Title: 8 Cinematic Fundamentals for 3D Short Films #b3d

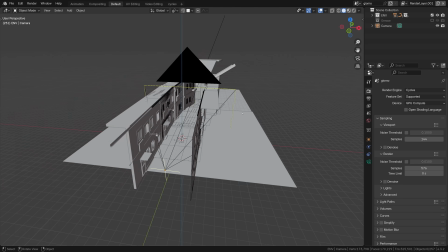(4:09)
Nevertheless, implying this element is essential.
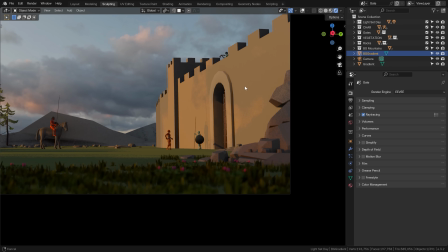(4:12)
Just have a look at this scene, a dramatic story point in some sort of medieval story, but it gets kinda ruined by one thing.
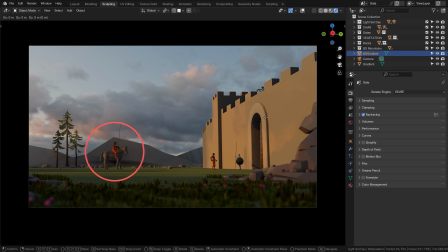(4:20)
The horse here completely blends with the mountain in the background. We lose the sense of distance, and all is somewhat muddled.
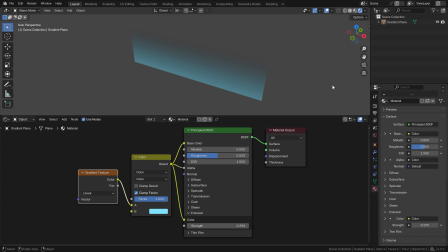(4:29)
A single atmosphere gradient element can change this and make the scene so much more readable.
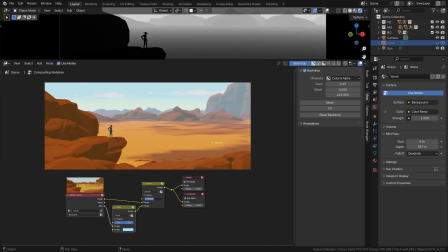(4:35)
In chapter 5 of the course, I go over all the various ways depth can improve your renders.
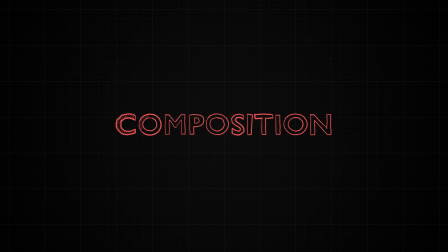(4:43)
Composition, the arrangement of all the elements in your 3D scenes.
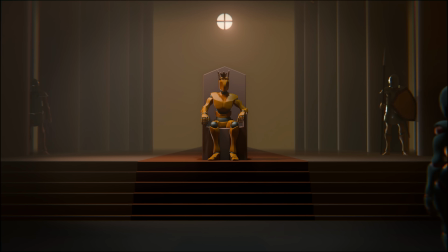(4:47)
Well, that sounds quite boring, but it's safe to say that it's one of the most important skills you can acquire.
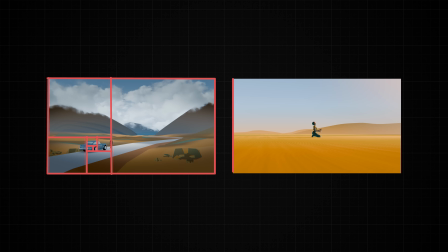(4:54)
Most of us know the golden ratio and the central composition scheme. But there are so many variations here.
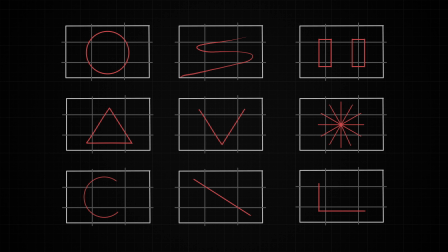(5:00)
In the end, it's all about balance and the story of your image.
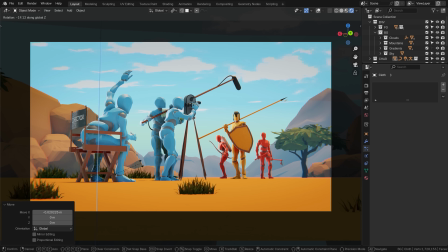(5:04)
You usually want to work on balancing the composition, shuffling objects and characters here and there to make the overall image well balanced.
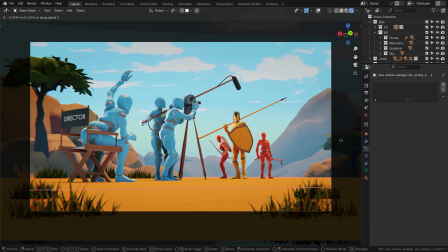(5:13)
Which is for sure a matter of your own taste, but there are also specific guidelines to achieve this.
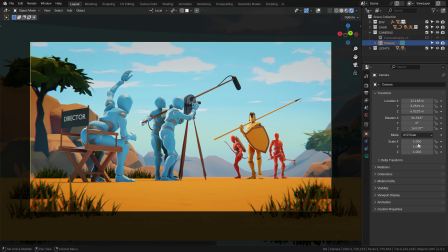(5:19)
One of them, for example, is to constantly flip your image horizontally to have a fresh look at it. What you definitely want to avoid is having all the important focal points on one side of the image,
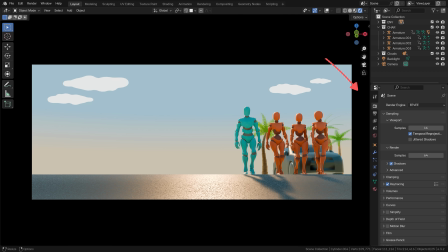(5:31)
creating disbalance and making it feel like it's falling over, buckling under the weight of that side. You also have the freedom to arrange your objects based on the story or the psychological effect that you're after.
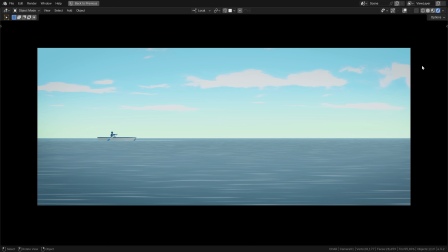(5:46)
Say in this image, a simple camera angle can achieve so much.
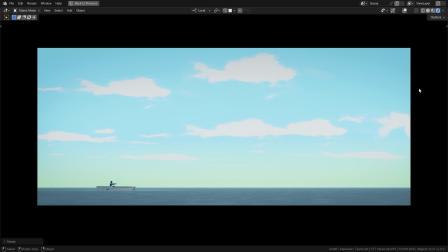(5:51)
You tilt up and the overbearing empty space of the sky creates a feeling of loneliness and solitude.
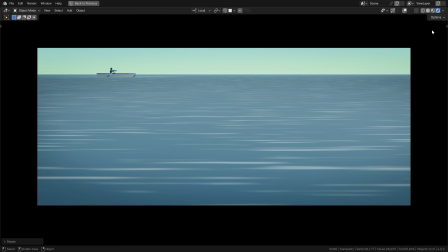(5:57)
You tilt down and the attention shifts to the ocean, creating a sense of dread and danger coming from the element.
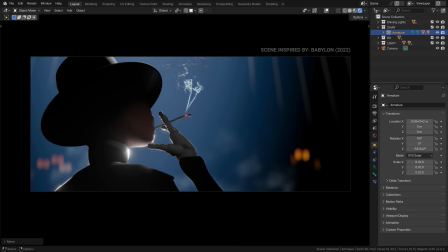(6:05)
In here, you shift your character to the left so that it has a lot of room in the direction that it's looking in, and it opens the character up, making it more accessible, more sympathetic.
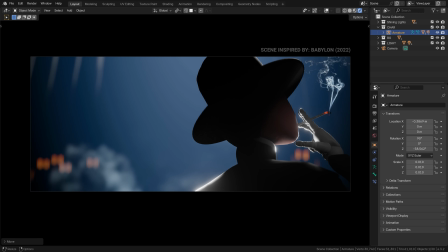(6:16)
You frame it the other way, and suddenly we sort of cut off the access to the character's inner thoughts,
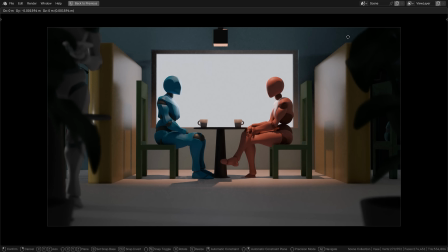(6:23)
making it more mysterious and closed off. In this scene, you have two characters talking with the space between them free. Their communication now feels clear and unobstructed. But all it takes is to put a single object here, and suddenly it feels like there is some sort of block or interruption in their dialogue. The topic of constructing a well-balanced composition and various psychological effects
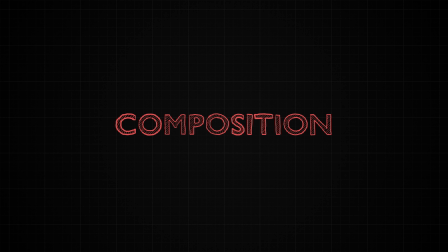(6:48)
of placing your objects in it will be another building block we'll explore in the course. The art fundamentals part of the course will be topped off by the crown discipline, the lighting. It is the combination of using contrasts and colors in close connection to your composition.
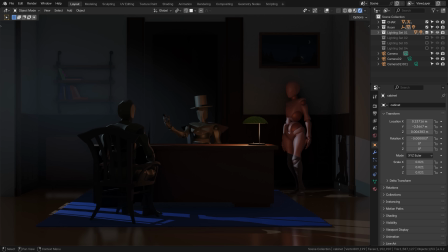(7:05)
First and foremost, you want to make the key points of your image well visible and interesting.
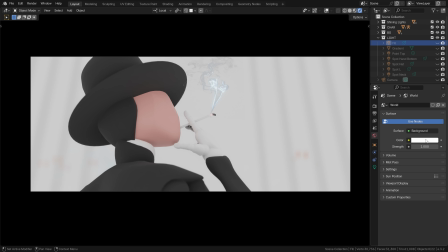(7:11)
Sure, you can have a nice contrast between your foreground and background, making your character stand out.
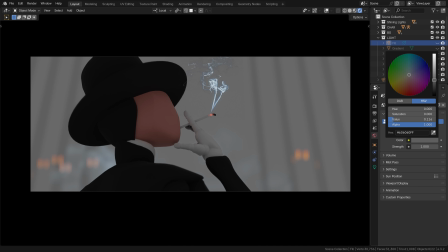(7:17)
But if it's just bland and uninteresting, 9 times out of 10 this will drive your audience away.
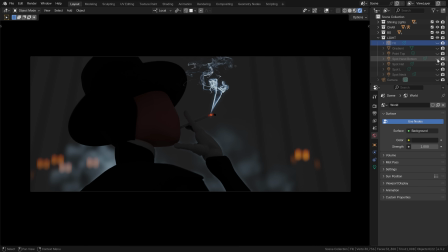(7:24)
Playing with light and shadow, areas of darkness and areas of light, and focusing on what's important for your story, that's what this game is all about.
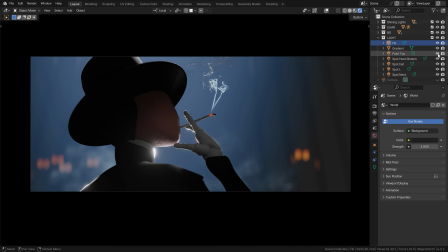(7:33)
For that purpose, you have a set of tools: key light,
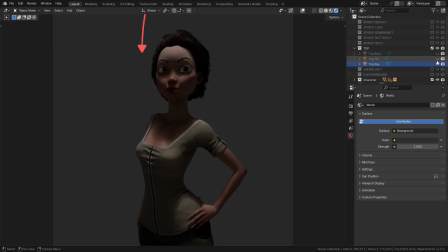(7:37)
fill light, rim light, top light, and others, and all those play a different role.
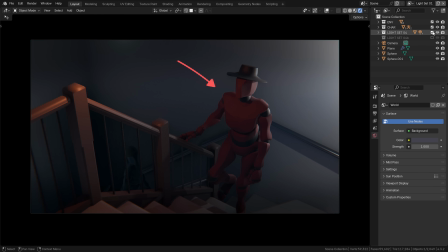(7:44)
With lighting, you can choose to pinpoint completely different areas of your image, putting focus on different characters.
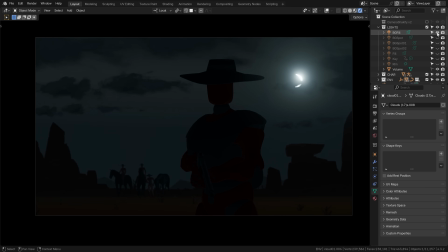(7:51)
All this we'll explore in the extensive chapter on cinematic lighting.
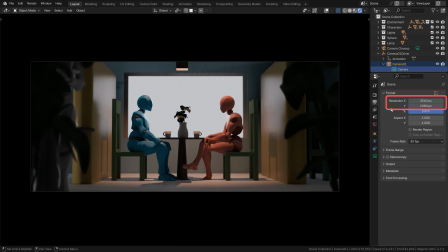(7:57)
This widescreen format sure is striking, but does it lend itself well for an intimate drama story? That's a valid question.
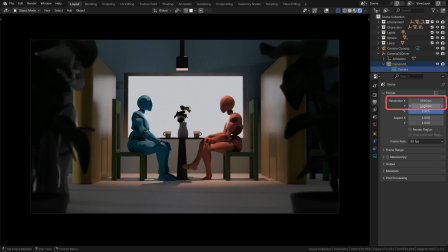(8:05)
You might in fact be better off with the ordinary 16:9 format, and even, lo and behold, the ancient 4:3.